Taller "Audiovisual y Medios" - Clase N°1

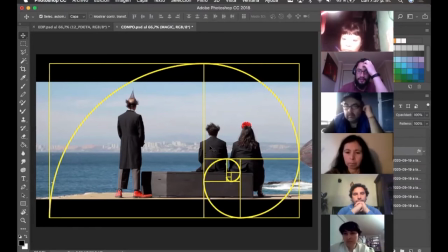Entonces nosotros, y esto es muy entretenido porque es como lo vemos nosotros en el occidente. Si lo vamos al oriente, ellos ven para el otro lado, por eso escriben para el otro lado y en el oriente, perdón. Y están, es todo al revés, muy entretenido. Entonces, esta es la forma en la que ve el ojo.
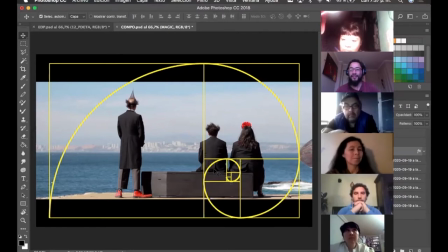Entonces, por ejemplo, aquí, de hecho me dio mucha emoción cuando estaba haciendo esto y vi que había compuesto a los chiquillos acá, fue súper entretenido. Dije, oh, bueno, lo hice, se dio naturalmente. Pero eso es, viste que aquí sea, entonces siempre hay que tratar de exponerlo,
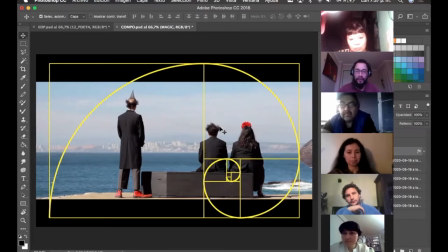tratar de componer de esta forma, siempre a un costado, ya, a un costado acá o a un costado acá, viste.
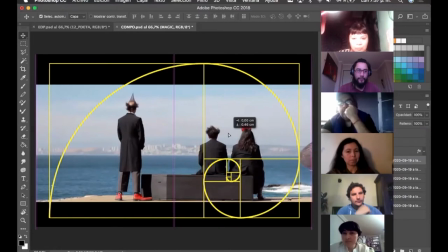Entonces mira, vamos a pasar más imágenes.
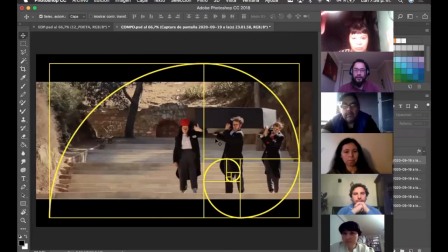Fíjate, viste, lo mismo, de nuevo, está acá el horizonte que podría ser el último escalón, también está en el tercio, está en el tercio acá arriba, o sea, está, bueno, de la mitad del tercio para arriba.
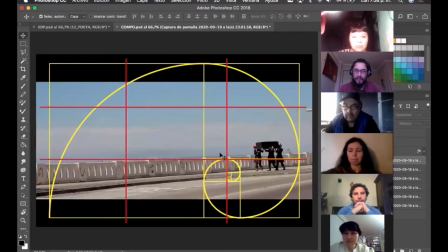Acá también, viste. El tercio de acá, compuesto para este lado.
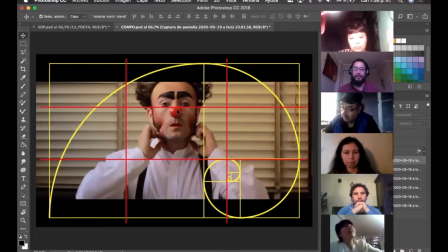Y igual tampoco, no es como que no podemos poner a nuestro personaje al medio, ¿no? Entonces, podemos poner a nuestro personaje al medio, por ejemplo, en el primer video que les mostré, cuando la imagen y concreta y directamente lo que queríamos comunicar y señalar era que orientar la mirada hacia nuestro personaje.
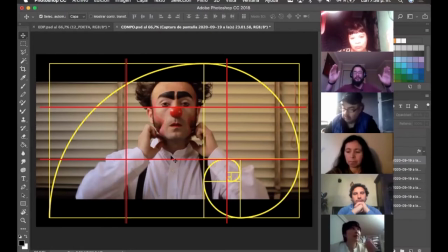O sea, si los ponemos al medio, aquí no me queda nada más que mirar y decir, bueno, aquí solamente me dirijo mi mirada hacia nuestro personaje, ¿no? Entonces, sí podemos ponerlo al medio, no es un crimen poner al medio el personaje, centrarlo, sí lo podemos hacer,
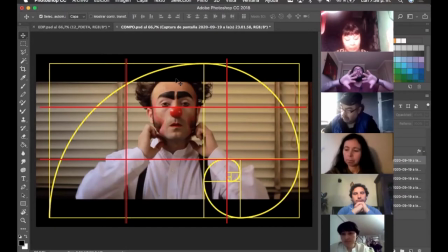es cuando directamente queremos que no exista ningún objeto de comunicación aparte más que el que queremos mostrar y centrar, que es como en este caso, que era cuando los chiquillos iban, se sentaban al medio y se iban al mar.
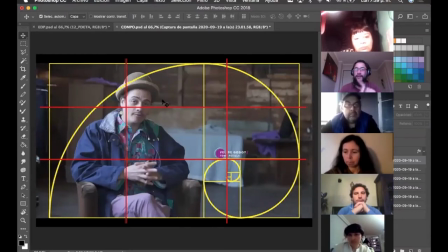En la entrevista, fíjense, también, ¿vieron? Aquí, siempre, porque si justamente componemos así, nos da pie para poder hacer esto, para poner títulos, para poder poner cosas, como por ejemplo, no sé, vos. Bueno, creo que era de los que está aquí ya ve tele, pero en algún momento vimos tele,
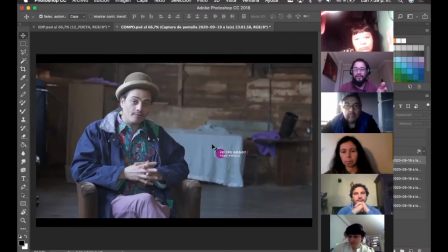y era como justamente también en las noticias, siempre están a un lado, porque aquí había el cuadrito, entonces, claro, de eso se trata la composición también, más allá de la orientación del ojo.
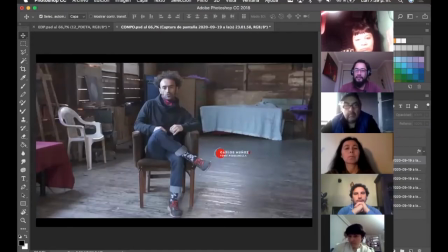Fíjense acá, el chato está más al medio. ¿Vieron? Él está al medio. Entonces, esto ya se ve como medio chueco, medio como descompuesto.
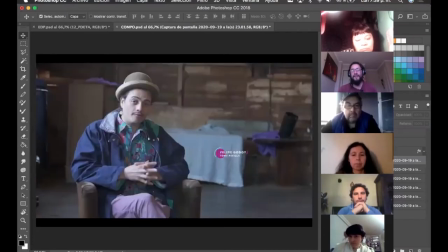Medio, no se ve tan armónico como se ve este, por ejemplo. ¿Vieron? Que es aquí, es acá.
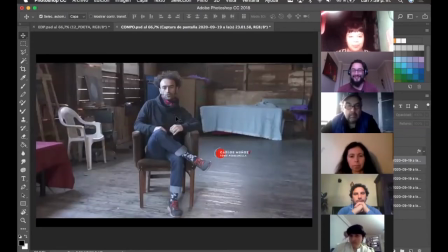Entonces, en teoría, este podría no haber quedado tan bien. Ni se entiende. A diferencia de este, por ejemplo, también. Este, a diferencia de la del chato centrado. Bueno, la idea no era repetir el plano, podríamos haberlo hecho de frentón, pero bueno, aquí está, ¿vieron?
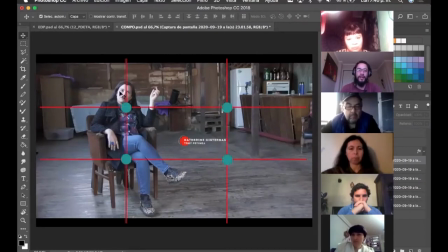Entonces, está acá. Nosotros siempre nos vamos a fijar en estos puntos, que son los donde nosotros fijamos nuestra mirada. ¿Vieron? Esos puntos, que es donde se interseccionan la línea horizontal. Entonces, siempre la idea es componer en estos lugares.
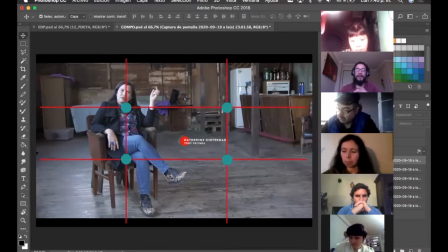Siempre un poquito más al lado, siempre un poquito más abajo, pero nunca al medio, a no ser que queramos comunicar directamente como lo hicimos en este video de acá. Entendiendo esto, bueno, no es tampoco que uno saque una foto y ve todo esto, todas estas rayas cuando está sacando las fotos, no, pero bueno,
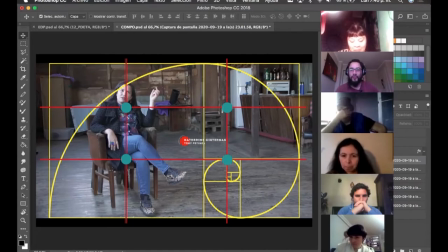entender por lo menos un lugar de siempre para como entendíamos.
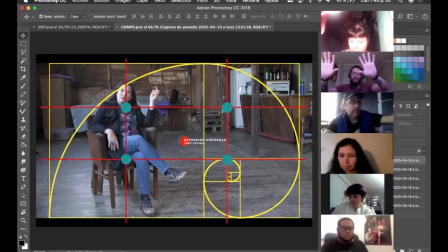Ya sabemos que queremos comunicar, ahora que tenemos nuestra cámara, es saber cómo vamos a posicionar a nuestro objeto dentro del lugar y así vamos armando un video que
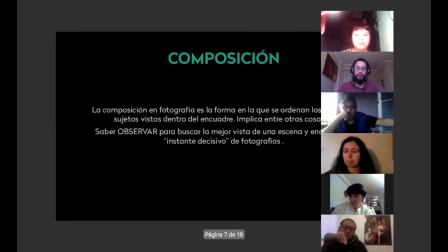va a quedar mucho mejor. También otro punto importante
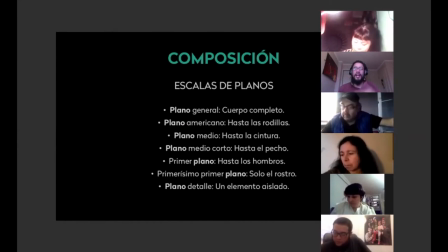en la composición, en la escala de planos. Es como esto es como. Bueno, yo igual les voy a compartir todo este PowerPoint. Y bueno, esto es. Bueno, es como también, repito, a lo mejor en algún momento se puede poner medio técnico todo lo que les estoy comentando, pero bueno,
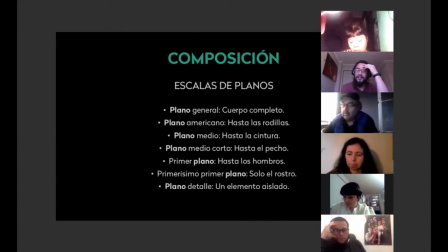es la idea del taller y entender y tener un poco estas nociones en tanto que igual son básicas dentro de todo para poder justamente después poder enfrentar y hacer un video de mejor forma. Entiendo que hay muchos que ya lo saben. Lo que estoy hablando, pero bueno, la idea es que podamos entendernos todas y todos.